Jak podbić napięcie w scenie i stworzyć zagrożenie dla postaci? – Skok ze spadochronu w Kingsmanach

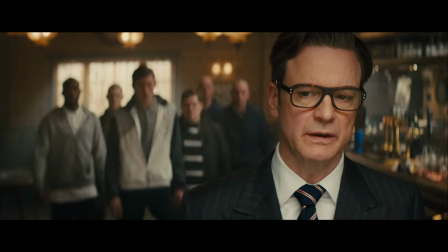0:00 Bardzo lubię ten moment, w którym obcuję z jakimś dziełem fabularnym i po skończonej scenie pojawia się u mnie myśl ooo, muszę się temu przyjrzeć bliżej.
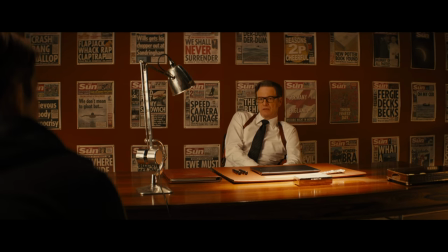0:12 Hej, ja nazywam się Jakub Lipowski i zapraszam na omówienie sceny ze skokiem ze spadochroną z filmu Kingsman Tajne Służby.
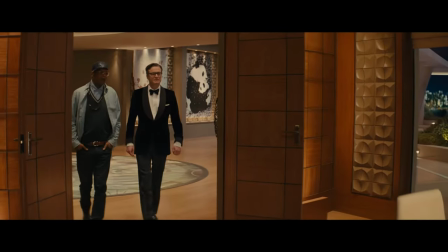0:20 Jakiś czas temu nadrobiłem dwie pierwsze części serii i mi się bardzo spodobały.
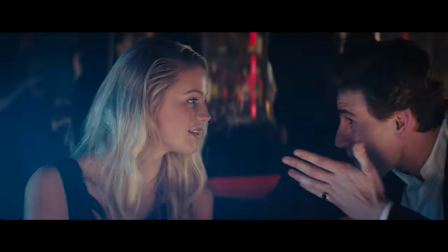0:24 Są to niezłe filmy rozrywkowe i do tego doceniam jak twórcy operują tam technikami pisarskimi, chociażby z szorbami Czechowa.
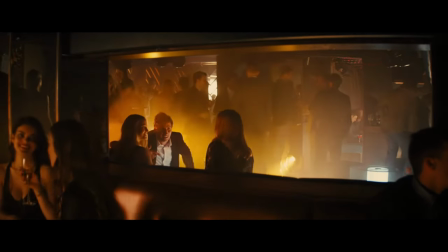0:32 Moją szczególną uwagę zwróciła wcześniej wspomniana scena. Pomyślałem, że warto omówić ją na kanale.
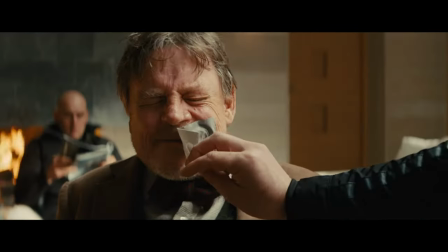0:37 Mało które dzieło fabularne potrafi szybko podbić napięcie i wykreować realną groźbę śmierci dla postaci. Aczkolwiek zacznijmy od kontekstu. Film opowiada o Kingsmanach, czyli niezależnych super szpiegach udających krawców.
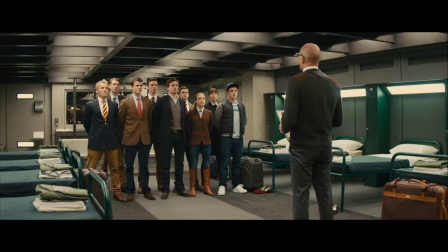0:50 W trakcie filmu Exit dołącza do grupy kadetów, która rywalizuje, zostanie jednym z najważniejszych agentów organizacji.
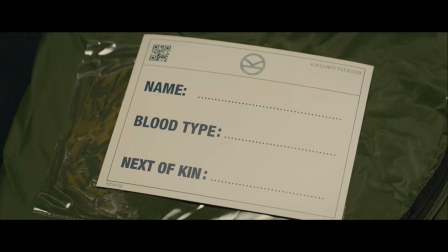0:57 Szkolenie jest jednak niebezpieczne i zaczyna się od podpisania własnego worka na zwłoki, aby uświadomić bohaterów ryzyka.
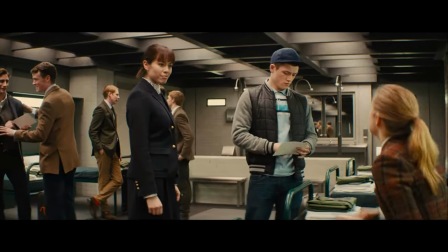1:04 Roksi uspokaja Egzygo, że jest to tylko straszak. Przy okazji zostaje też pokazana Amelia, która pożycza mu błogopis. W nocy dochodzi do pierwszego testu. Pokój kadetów zostaje zalany wodą, a ci muszą się z niego wydostać.
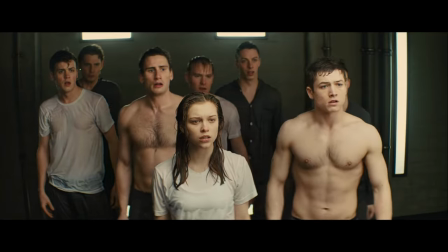1:17 Udaje im się to, ale Amelia w tej próbie ginie.
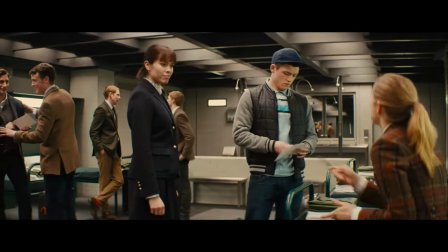1:19 Pamiętajcie, jeżeli w opowieści w niebezpiecznej sytuacji pojawia się miła podstać poboczna, to znaczy, że zaraz pożegna się z życiem.
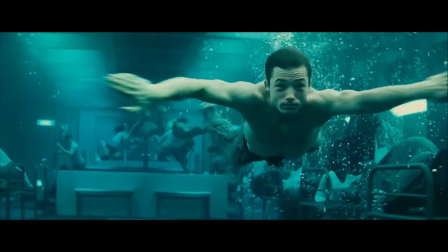1:26 Ta scena ma o tyle duże znaczenie, że buduje w wizach i bohaterach przekonanie o realnej groźbie śmierci podczas szkolenia.
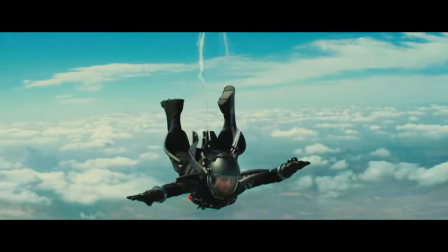1:33 Ten efekt podbija też wstęp, w którym umierają Kingsmeni. Przejdźmy teraz do sedna, czyli sceny skoku ze spadochronem.
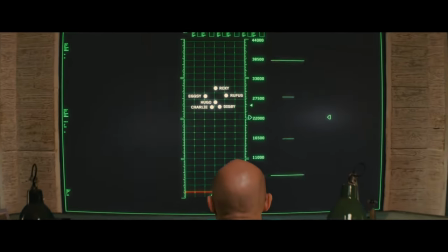1:39 Podczas niej kadeci muszą otworzyć spadochron na wysokości poza zasięgiem radaru i wlądować w zaznaczonym kółku na ziemi.
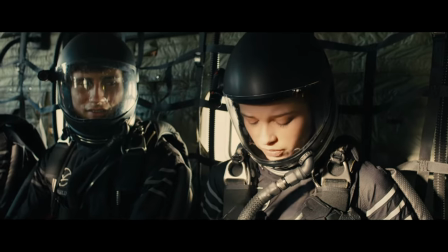1:47 W sam locie z zadaniem stresuje się Roxy, ponieważ ma link wysokości i boi się wyskoczyć.
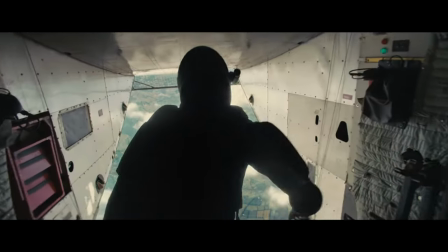1:52 Exe ją zachęca oraz zapewnia, że wszystko będzie dobrze. Dziewczynia ostatecznie się udaje, a kadeci zaczynają bawić się w trakcie skoku.
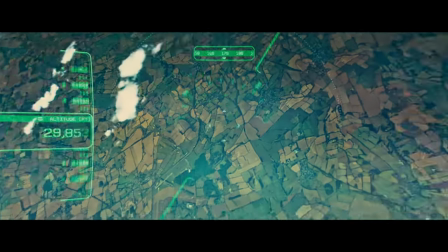2:00 W końcu zostało im jedynie prawnie wylądować. No ale tutaj pojawia się technika na podbicie napięcia.
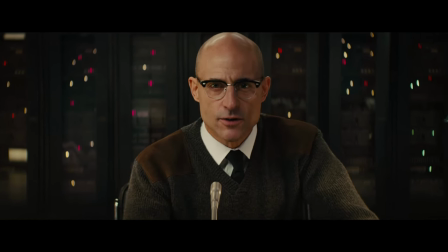2:05 O ile mi wiadomo, nie ma konkretnej nazwy. Przeprowadzający próbę Merlin informuje ich, że zadanie nie jest aż tak proste jak im się wydaje.
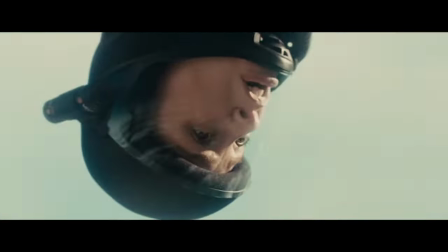2:13 Wyjawia im, że jedno z nich nie ma spadochronu i muszą wymyślić co z tym zrobić.
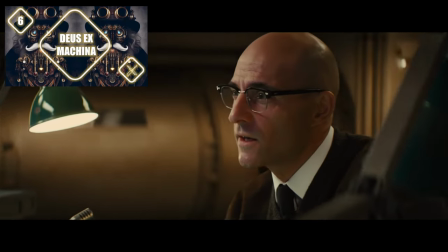2:18 Czy jest to trochę taka odwrócona deusex machina, która zamiast nagłego rozwiązania generuje problem?
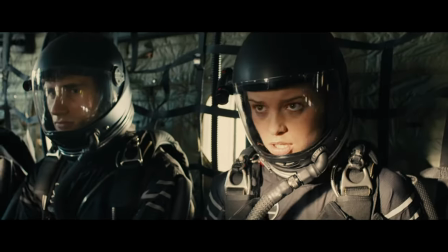2:23 Trochę tak, ale trzyma się logiki filmu i szkolenia.
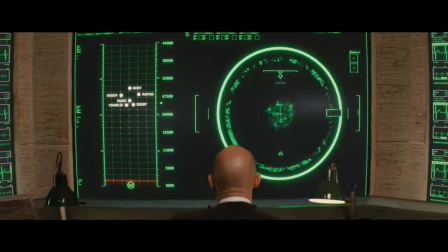2:27 Ten zabieg działa szczególnie dobrze, bo informacja o braku spadochronu zostaje ujawniona dopiero w momencie, z którego nie ma odwrotu.
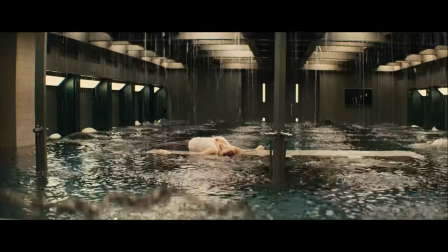2:34 Biorąc pod uwagę wcześniejsze zabicia Amelie, groźba zgonu wydaje się bardzo prawdopodobna.
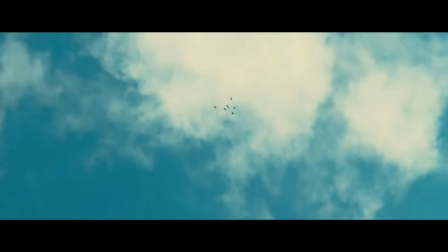2:39 Widzimy jak poszczególnie kadeci panikują lub wypracowują rozwiązanie, stając przed obliczem śmierci.
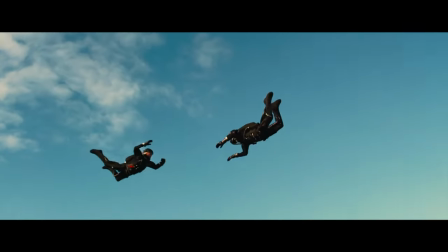2:45 Do tego dochodzi presja bardzo ograniczonego czasu. Na koniec jedyna dwójka, która nie odwożyła spadochronu to Eggsy i Roxy.
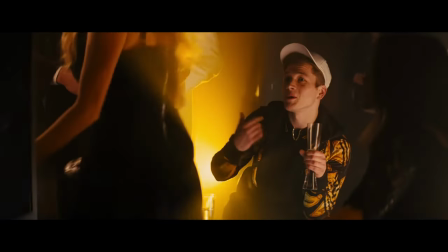2:53 Jak myślicie, kto w tej scenie zginie? Główny bohater czy jego dobra koleżanka, która bała się skoczyć?
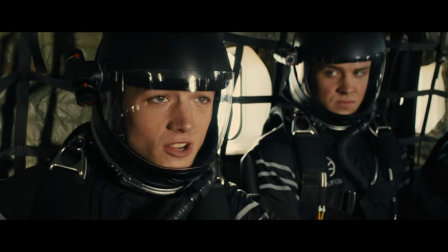3:00 Daję wam 3 sekundy na odpowiedź.
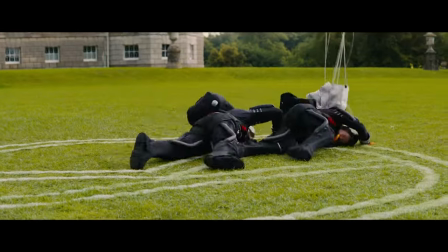3:06 Poprawna odpowiedź to... Nikt. Zarówno Exy, jak i Roxy lądują na wyznaczonym kole.
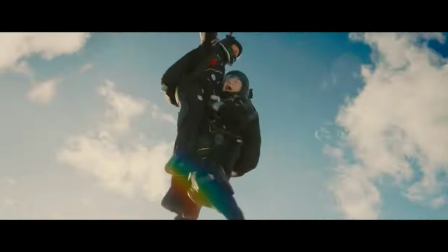3:11 Już na tym etapie sceny byłem zachwycony, ale twórcy dodali wisienkę na torcie. Exy awanturuje się o to, że został on wybrany na ofiarę bez spadochronu.
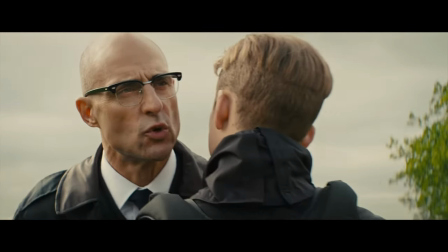3:20 Merlin każe podejść mu bliżej, bo mówi, że takiego Belgii przyjmie jedynie na ucho.
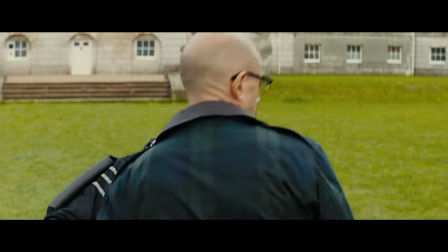3:24 Gdy egzysie do niego zbliża, odpala jego spadochron, którego rzekomo miało brakować.
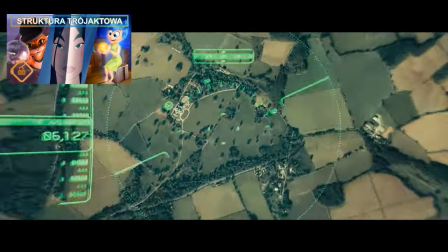3:30 Ta scena jest też o tyle ciekawa, że operuje na strukturze trójaktowej i korzysta z dwóch kryzysów w ramach przejścia między aktami.
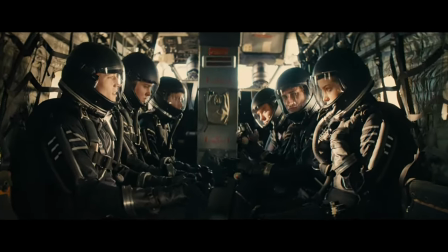3:37 Podczas pierwszego kryzysu Roxy bój się wyskoczyć i widz nie ma pewności czy da radę, natomiast zostaje szybko zażegnany.
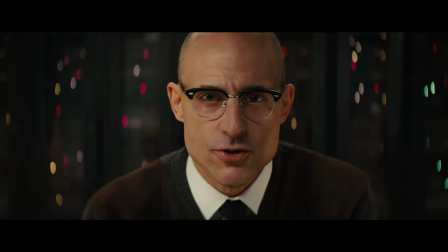3:44 W ramach drugiego kryzysu, czyli w uświadomieniu sobie, że ktoś nie ma spadochronu,
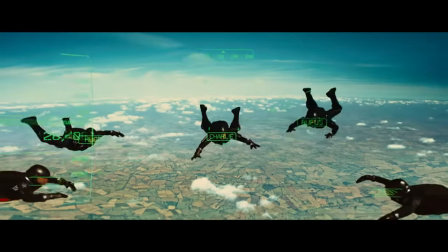3:48 sytuacja jest już bardzo niebezpieczna i do ostatniego momentu nie mamy pewności czy wszyscy przeżyją.
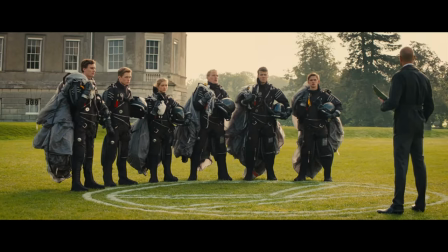3:54 Sytuację udaje się opanować dopiero w ostatniej chwili. Trzeci akt to jest już rozwiązanie i rozluźnienie sytuacji. Na dzisiaj to by było na tyle w temacie Kingsmanów. Jeżeli chcielibyście konkretny odcinek o budowaniu napięcia, to dajcie znać.